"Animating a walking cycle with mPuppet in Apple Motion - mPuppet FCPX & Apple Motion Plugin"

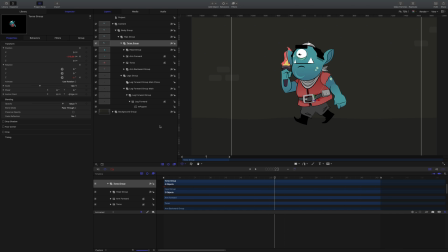Just as we started before, use motion's position and rotation parameters to animate the primary animation on the 1st and 22nd frames. Because of typical walk cycles, characters will rise and fall a bit as their weight shifts from side to side.
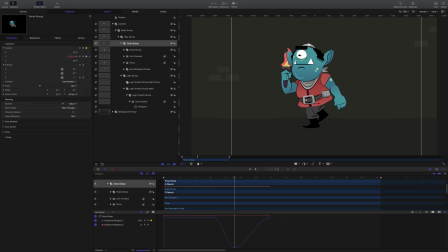We're using position and rotation keyframes again to create this movement. Because our character is in these groups, notice that our head and arms follow along with our torso. Let's take these same keyframes and copy them using the keyboard shortcut Command C,
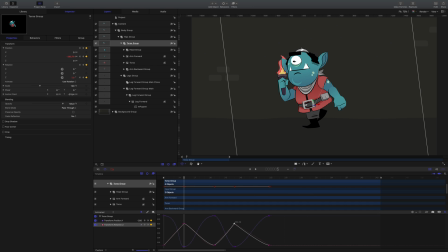and I'll paste them earlier at frame 5. Using the keyframe tangent handles, smooth out the animation to your liking. If necessary, right-click on them to align the handles or break the tangents for more precise controls.
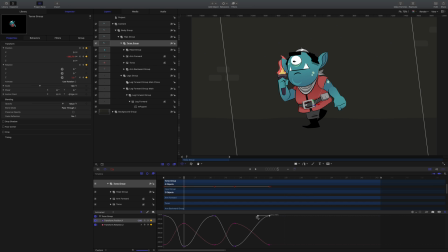Now that we have primary animation complete, let's use mPuppet to create the secondary, more fluid animation. Clicking the mPuppet effect in the torso group, you can see the handles placed at the shoulders and outer edge of our character's hips.
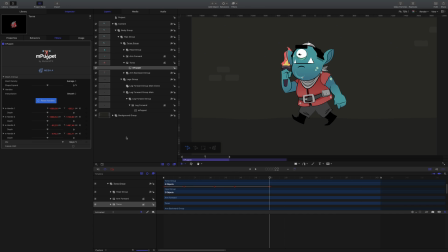Setting keyframes at the start, end, and midpoint of our animation gives us a great base to work from. At frame 15, create a little secondary movement for the character, and then copy and paste those keyframes at frame 5. This gives a natural wobble to the clothing.
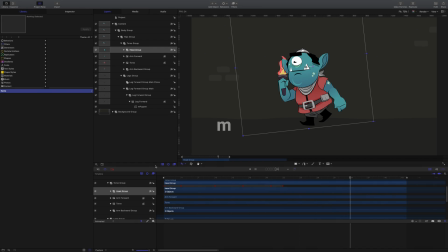The arms are going to be a little bit different since they're not exactly repeated like our leg. Opening the arm group at frame 1, again create the keyframes for the position and rotation. It's also a good idea to make sure your anchor point is on the shoulder for natural movement.
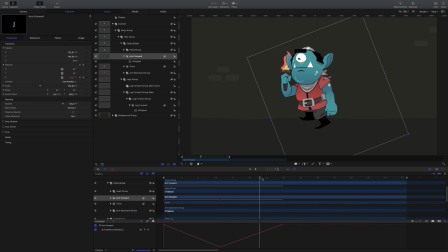At frame 11, change the rotation to swing the arm outward with the opposite foot forward. Set our keyframes to repeat and use those tangents to smooth out those keyframes to create a steady, smooth animation.
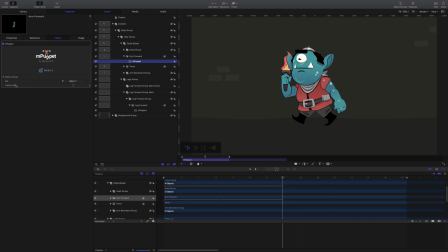Open mPuppet, apply to the arm, and set a keyframe for the first and 22nd frame on the handles for the shoulder, elbow, wrist, and hand. On the 12th frame, let's move the hand and arm.
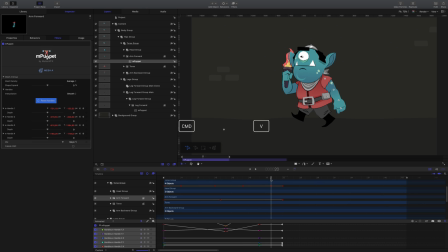Select the last keyframes for the arm and paste them on the 18th frame. This will create a more smooth end to that last position. On the last frame, let's turn that hand out just a bit. And because I want this to match the first frame, I'll copy those last keyframes onto frame 1 so it creates a steady,
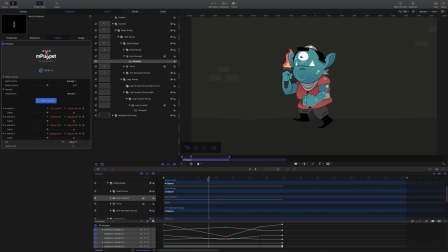repeated pattern when we set these to repeat keyframe. One last thing before I finish with this arm is select those keyframes and change their mode to continuous. For the other arm, we're going to link the rotation movement of the first arm by using a link parameter behavior. Drag the arm forward group into the source object well. Changing the scale to -1 will give it an opposite movement.
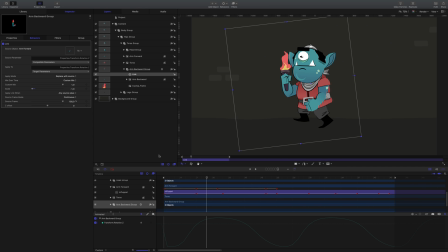And I'll just change the Z offset just a bit for this one. Now, let's add the secondary animation using mPuppet again.
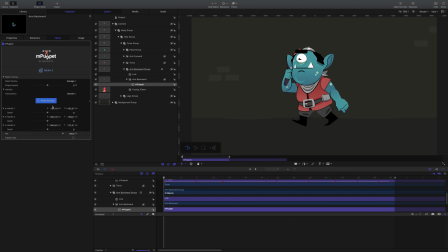With the handles at the hand, elbow, and shoulder, set the keyframes on the first and last frames. At frame 8, we'll add a secondary movement to the elbow, and let's adjust the first position and copy and paste that frame to the last frame to match.
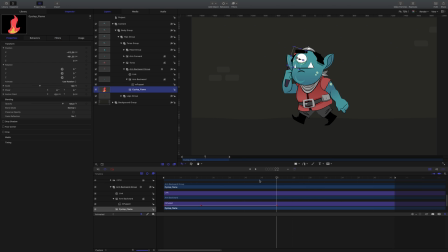Let's give this flame a little movement too. Adjust the anchor point to the base, and we'll use the link behavior again to link the rotation of the arm backwards to the flame.
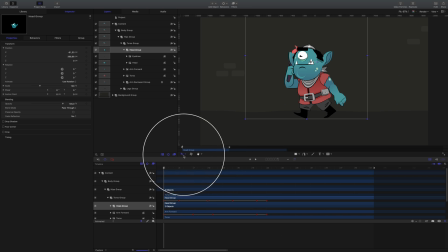Now let's work on the head. I'll use the anchor point tool and line up the head's anchor point with the neck.